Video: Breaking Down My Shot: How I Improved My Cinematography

What up? Welcome back to the channel. Today we are inside of my office and I have this big white bed sheet behind me because we are going to recreate a shot that I got a lot of compliments on, which I'm very thankful of. Thank you guys so much. But I recently posted a video that I made to Threads, and one of the most overwhelmingly unanimous comments that I got was that the opening shot to that whole video was amazing. And I'm super thankful about that. Thank you guys for commenting and leaving that. But when I was watching it again, it made me realize that I would do it differently. Since making that video, I've learned a lot. And there's a lot of things that I want to implement into that shot that I think can make it even better. So today we're going to recreate that shot. But first, let me go ahead and show you what that shot is, and then we can kind of dive into the things that I'm going to change about it. So now that you guys have seen that, let me go ahead and show you what we're going to be filming on. So this is the camera that I have.
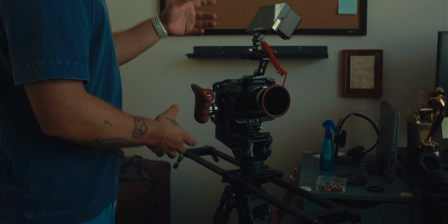60s
It is the Blackmagic Cinema Camera 6K full frame. I'm using a Nikon vintage 35mm lens.
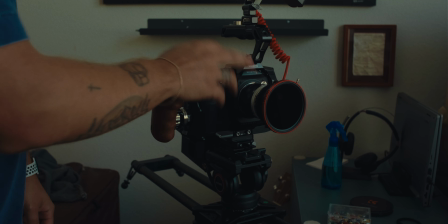68s
I think it's currently at f4. I have a black mist diffusion filter on it. It's 1/4.
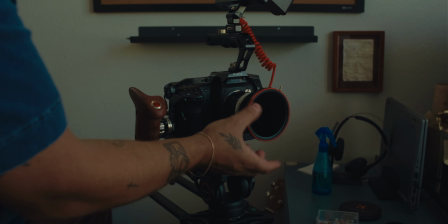72s
And then I also have a variable ND filter on this.
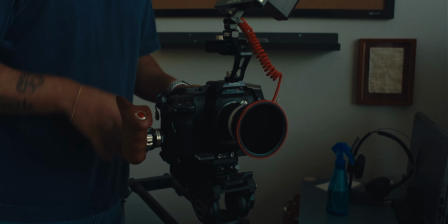75s
And then if we come over here to this side of the camera, we can kind of see what we're looking at in terms of the frame.
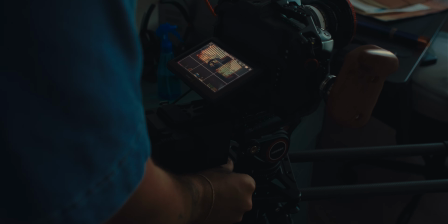82s
So right now, let me undo this. So right now it's pretty dark overall, but what I'm trying to do is expose for the outside.
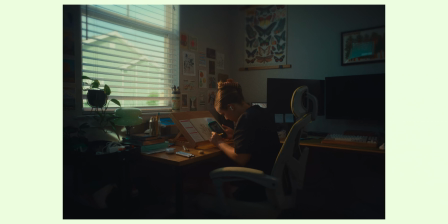91s
I noticed that in the first shot and the shot that I'm recreating, the outdoors looks way too bright, and I'd like to bring that down so you can actually see what's going on out there,
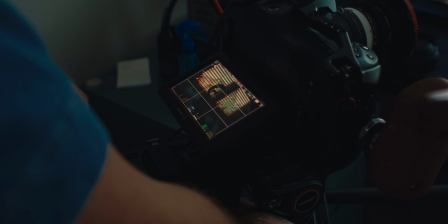100s
because I think it looks really pretty. I think the houses that we live around are very nice and the color is really nice, so I want to try to keep that in the shot.
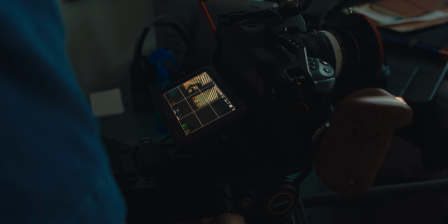107s
I also have it on a slider. It's like a cheap slider that I got from Amazon. But yeah, so that's currently what we're looking at. One of the things that I struggled with when I was first starting is like how to expose properly. And it definitely varies on the scene that you're trying to shoot. I obviously didn't expose for the highlights, which is what would be outside, but it still looked great. This time I want to expose for the highlights because I want to have a much more controlled looking image. I don't want anything to be really blown out. And the way that we're going to accomplish that is through this.
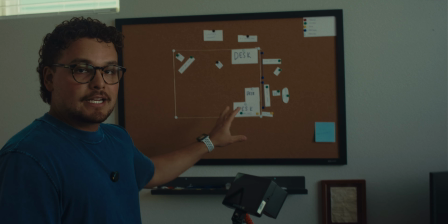139s
I made an actual like diagram of the things that we're going to be changing here.
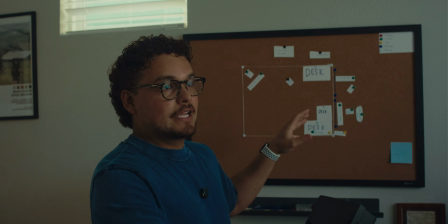143s
So at the very beginning, if I remember correctly, the first time I did it, I had like my 150D outside just shining straight through the window.
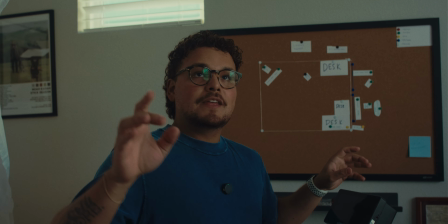152s
It wasn't even the same color temperature as the rest of the outside was. And then I think I had my 60X bouncing into the ceiling just to kind of give a little bit more ambient fill.
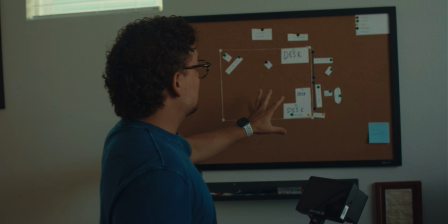161s
And this time what we're going to do is this whole thing. So I have this bed sheet that you were seeing behind me.
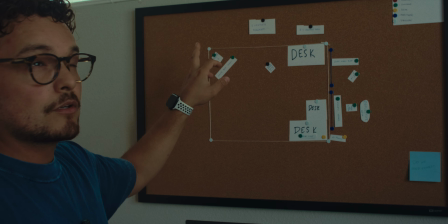168s
This bed sheet here, and I'm going to shine a light through this with either a full CTB or a half CTB to kind of get a little bit of a cooler temperature on it.
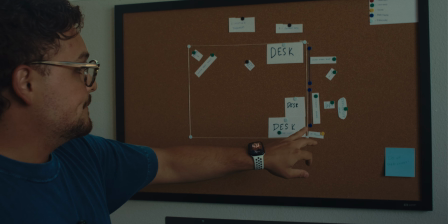177s
It's a daylight balance light. And then what I'm going to do here is I'm actually not going to have the shower curtain,
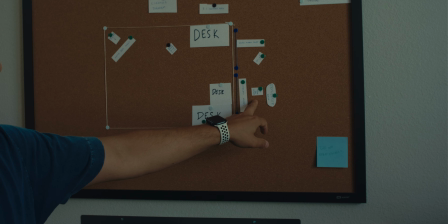183s
but what I'm going to do is I'm going to shoot my Nanlite 300D with the Fresnel up into a gold reflector and have that shine back in through the window.
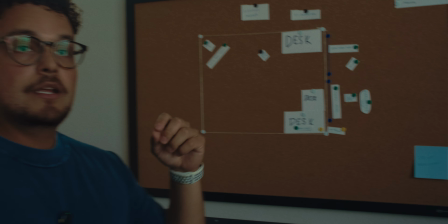191s
One of the other things that I also learned too was that when you're trying to recreate light, you don't want to just turn on the light and have it shine through something because it's way too bright at the very beginning and then it falls off really rapidly. So you want to give that light some distance to travel. So what I'm going to do is I'm going to have it on the ground, I'm going to shine it up into the reflector, and then it's going to come through the window. That's going to give it a lot more distance to travel and give it a much more even glow as opposed to it being really bright and really sourcey at the beginning and then quickly falling off.
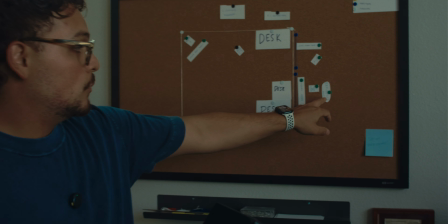220s
So with that, that's going to give us pretty much our key light. And then over here on the side,
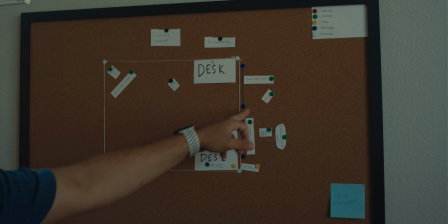225s
I recently picked up a Lico that I'm going to put onto a stand and shine into the window to kind of give us a little bit of texture on the wall.
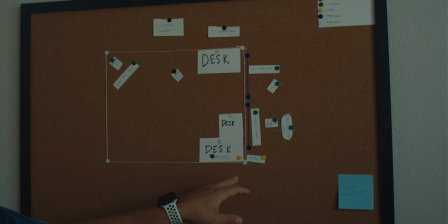234s
The other thing I also realized too is that if you're ever shooting into like a flat wall, it's also really nice to just shine some light on it just to give it a little bit of texture.
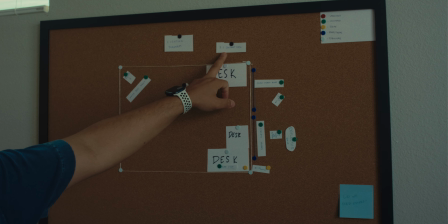242s
And then the contrast ratio I'm going to try to go for is 8:1. We'll see if I can actually do that. But yeah.
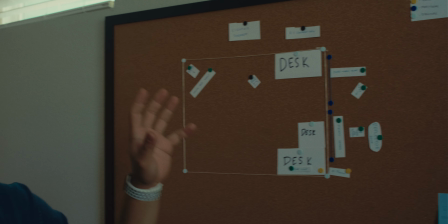248s
Having something like this is extremely helpful because it helps not only you, but anyone else who's helping you to make the shot. Like for example, the person who's holding my camera, my girlfriend, she's going to be helping me out with this. And by having this really gives both of us a very clear idea as to what needs to happen and how we need to get this done. That, and also I'm going to show you guys something in a little bit, but I recently found a new software at Satellite 3D where you can actually like choose these lights, adjust the percentages of like output that they have, and it'll show you real time what that light is doing on your subject. It's super geeky and super nerdy, but it's super helpful. So I'll kind of go into that a little bit later because I also did make a recreation of this whole thing with that too. So yeah, but with that being said, we're gonna go ahead and keep setting up and we'll kind of have you follow along with us as we're doing this.
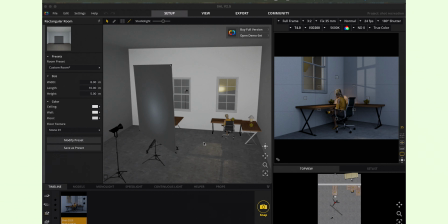298s
So this is Satellite 3D. And it's a really, really cool software, actually. I was actually able to completely recreate the room that we filmed in.
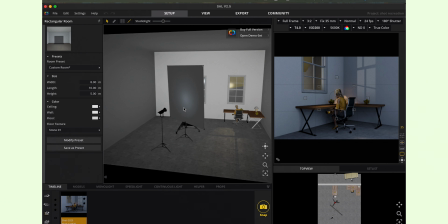305s
So this is representing the white bed sheet that I put up, the light that I have. I set the color temperature here on this to 7,500 Kelvin, I believe. Um, and then I shined it into this, and that's kind of giving this blue ambience here.
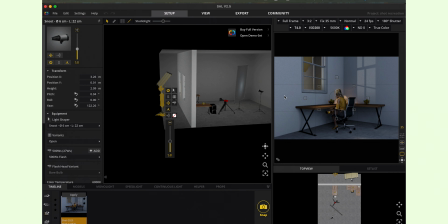324s
And then right here we can see we have my Lico pointing in here, giving us the light here on the wall, and then obviously the desks and Yasmin, my girlfriend, the model here as well. And then we can also see from like the top view down here where these lights are positioned, how they're positioned, the way that the room is set up.
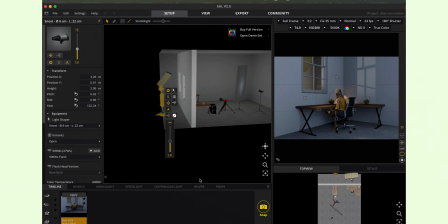343s
Honestly, if you guys want to give this a try, this is unsponsored, but Satellite 3D does a 14-day free trial. I would highly recommend it if you're looking at something like this. This is going to be a huge help for you in your pre-production planning into anything that you're trying to do,
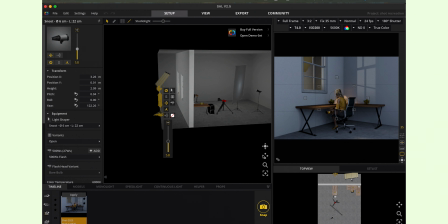357s
whether that's for YouTube, whether that's for like fun little shots like this where you're just trying to get better, or you're planning for an actual production.
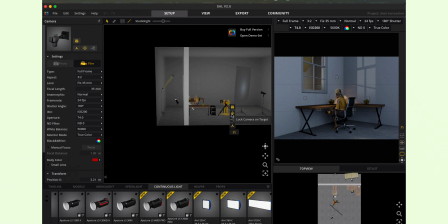364s
So yeah, back Darren outside.
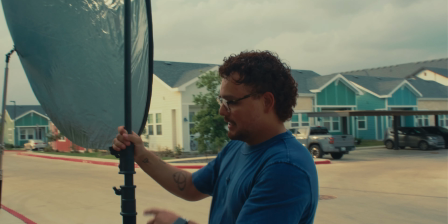367s
We have the reflector set up, and it's ideally not as close as I wanted it to be because you can see it within the window.
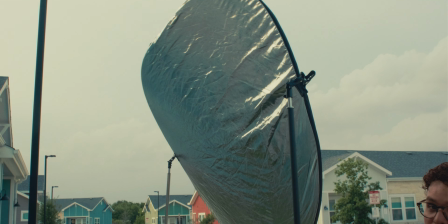374s
So we moved it back to try to eliminate that. But as you can also see, the wind here is playing a huge factor into how this is performing.
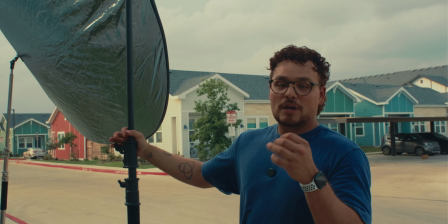382s
Because while the idea is great, since we're having it outside, the wind is also a factor.
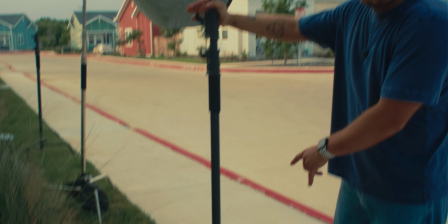388s
And I have, I think, like a combined total of like 40 pounds here on the stands,
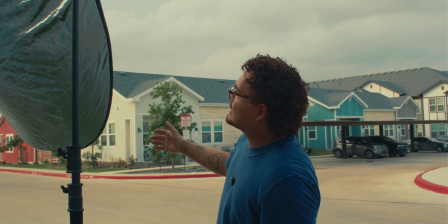393s
but it's looks like it's barely doing the job.
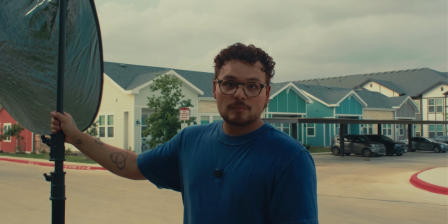398s
If you ever actually have to do this and set this up anywhere, just make sure that you have a lot of sandbags in place, or you have enough crew here to help and hold down these stands.
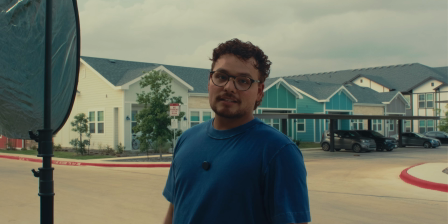407s
Otherwise, we're basically making a sail. That's what this is, essentially.
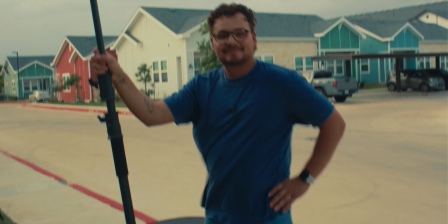So, come to find out, there actually is a tornado watch in our area. So that would explain for the high winds at the moment, which was obviously not something I was accounting for. So if you do want to do something like this, just make sure you look at your weather map or your weather app or whatever you're using. Very important day of, and to also prep for, but I didn't do that. Okay, so after that colossal failure, we kind of put our minds together to try to figure out what we're going to do next. And actually what I think I'm going to do, which is something I also critiqued myself before, but with a little bit more knowledge and kind of a different mindset behind it, I'm going to go ahead and put my
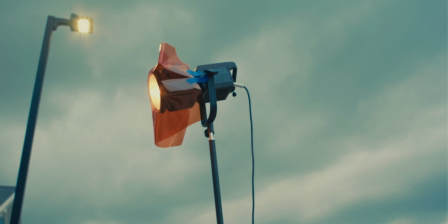458s
300D with the Fresnel, and I'm just going to shine it into the window. Now, the thing that I'm doing differently here is that I'm allowing space between the
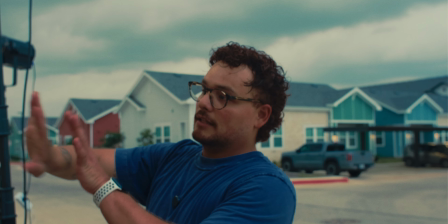466s
light and the window to allow for that light fall off to be a lot more natural.
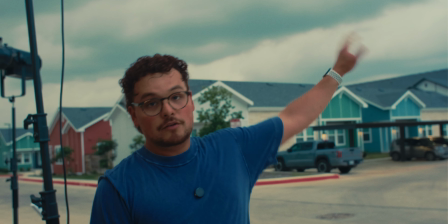471s
So ideally, I'd have a much stronger light from a much farther away distance to shine through the window.
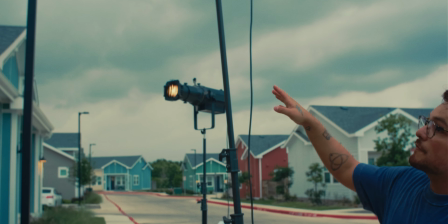477s
All I have right now is the 300D, so we're just going to stick with that. And by having the Fresnel on it, it gives it a much harsher sense of light, as if it's coming from a sunset. And since that's kind of like the only things that we have available to us right now, that's what we're going to roll with. And then on the other side over there, I have the Lico. That is a beast. That thing weighs like 30 pounds. It's crazy.